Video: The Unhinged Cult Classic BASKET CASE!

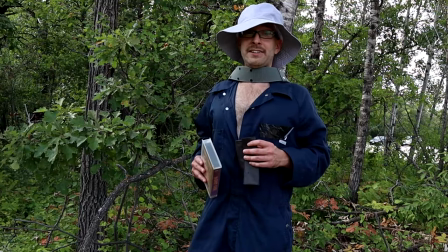[8:26] now let's see you just open that tape plastic just take it right off that
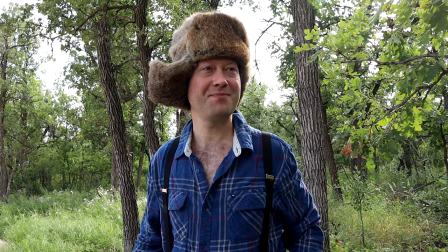[8:36] clamshell take them off get
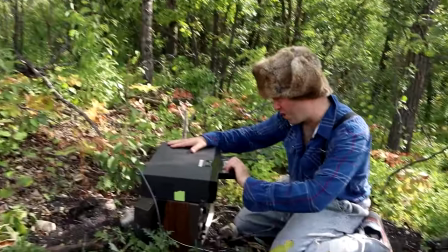[8:45] that power on Load boy! Let's hear ya load!
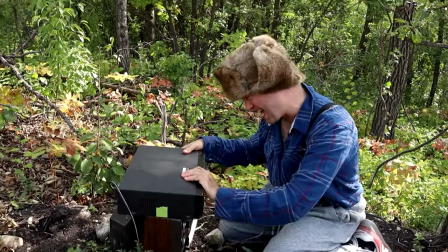[8:50] You can do better than that! Load it boy! Load!
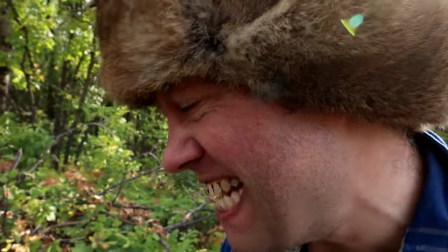[8:57] Come on boy! Come on!
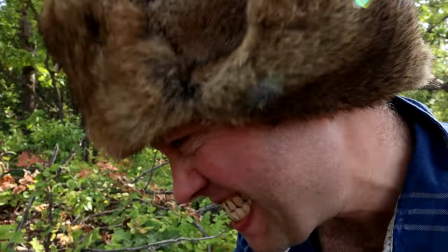[9:02] Load it! Load it!
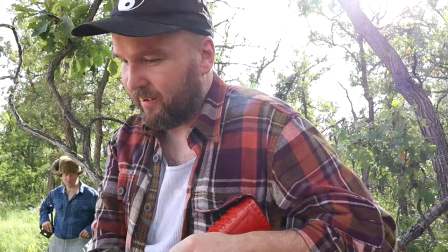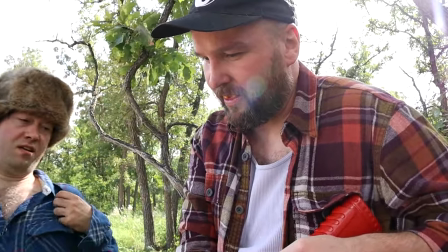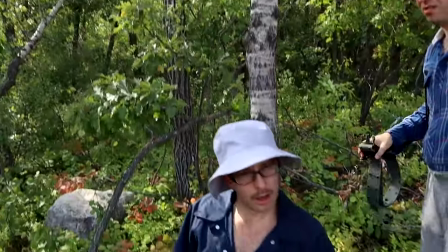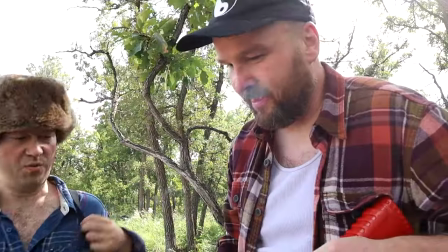[9:22] What are we gonna do with him?
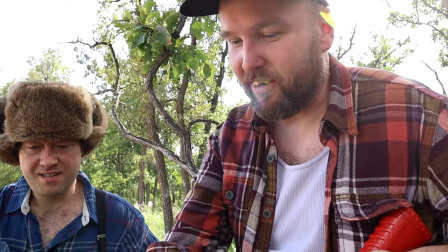[9:24] You're gonna do some rewinding for me boy! and you're gonna rewind it good so
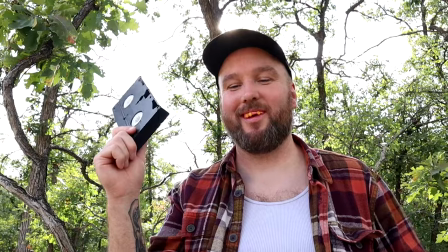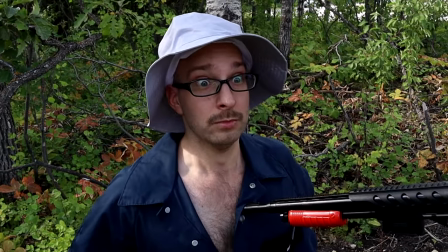the first thing we have to say about basket case is for a low-budget be slightly campy horror movie it is amazing it's like better than most fucking like big budget Hollywood films yeah that are like twice as long as far as like nailing all the essentials every Every filmmaker should watch Basket Case before they make a single fucking movie and see how they did it on such a low budget and did it right. Yeah. And it's very typical of a lot of Frank Henenlotter's movies where it's concise and to the point.
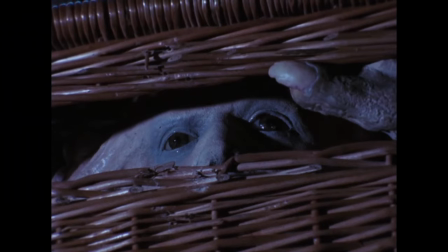[10:19]
Really nails everything in an hour and a half. Belial, the monster himself, he is not creepy. He is fucking scary in this movie. and for the kind of movie that it is it's like this low budget sort of comedy horror yeah he is
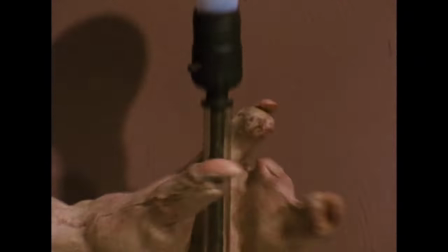[10:38]
scary the sounds that he makes too and he when he's freaking out half of it is the sound oh yeah yeah and the look his black
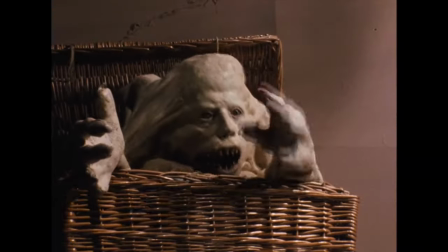[10:49]
eyes and he's all gray yeah and his fucking teeth and cgi could Never come close to duplicating that no no like if this movie was done with CGI It would not be scary. No, it would be kind of a little on the goofy side I think because because the fact that Blyle is real it's a real thing
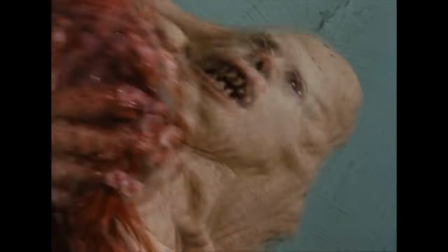[11:10]
that's there With the actors on film makes it scary this thing you can fucking touch it.
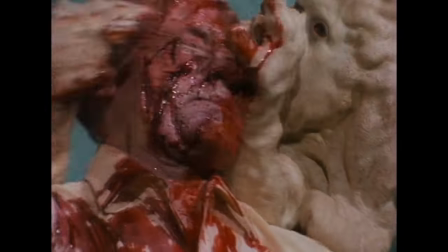[11:17]
It's just a stupid puppet You know as silly as silly as Blyle looks he's just as scared.
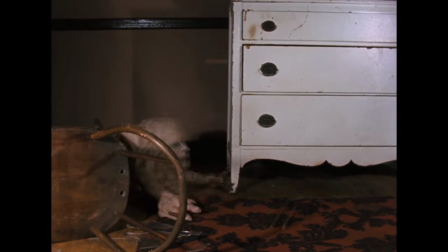[11:24]
Say what you will about the way they used to do things in the old days, but the stop motion animation in this is great. And he's just a little puppet. The simplicity of that. Simplicity of just having a puppet makes it work so much better.
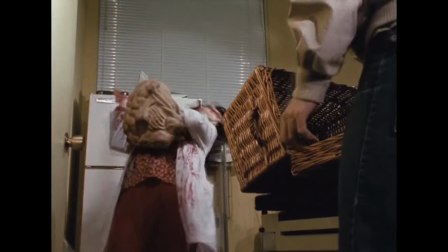[11:39]
Just for example, when Blyle attacks somebody, they just put this thing on the person and they run around. Yeah, they sort of hold it on. It's that simple. But it's also ten times more effective than shitty CGI. Yeah, yeah. CGI just looks like CGI. Doesn't resonate in your mind. These types of effects don't get dated. Yeah. They're kind of stand the test of time. Blyle stands the test of time. I think it's great that Frank Henenlotter, in the stupid low-budget horror comedy, kind of created like a classic movie monster. That's right.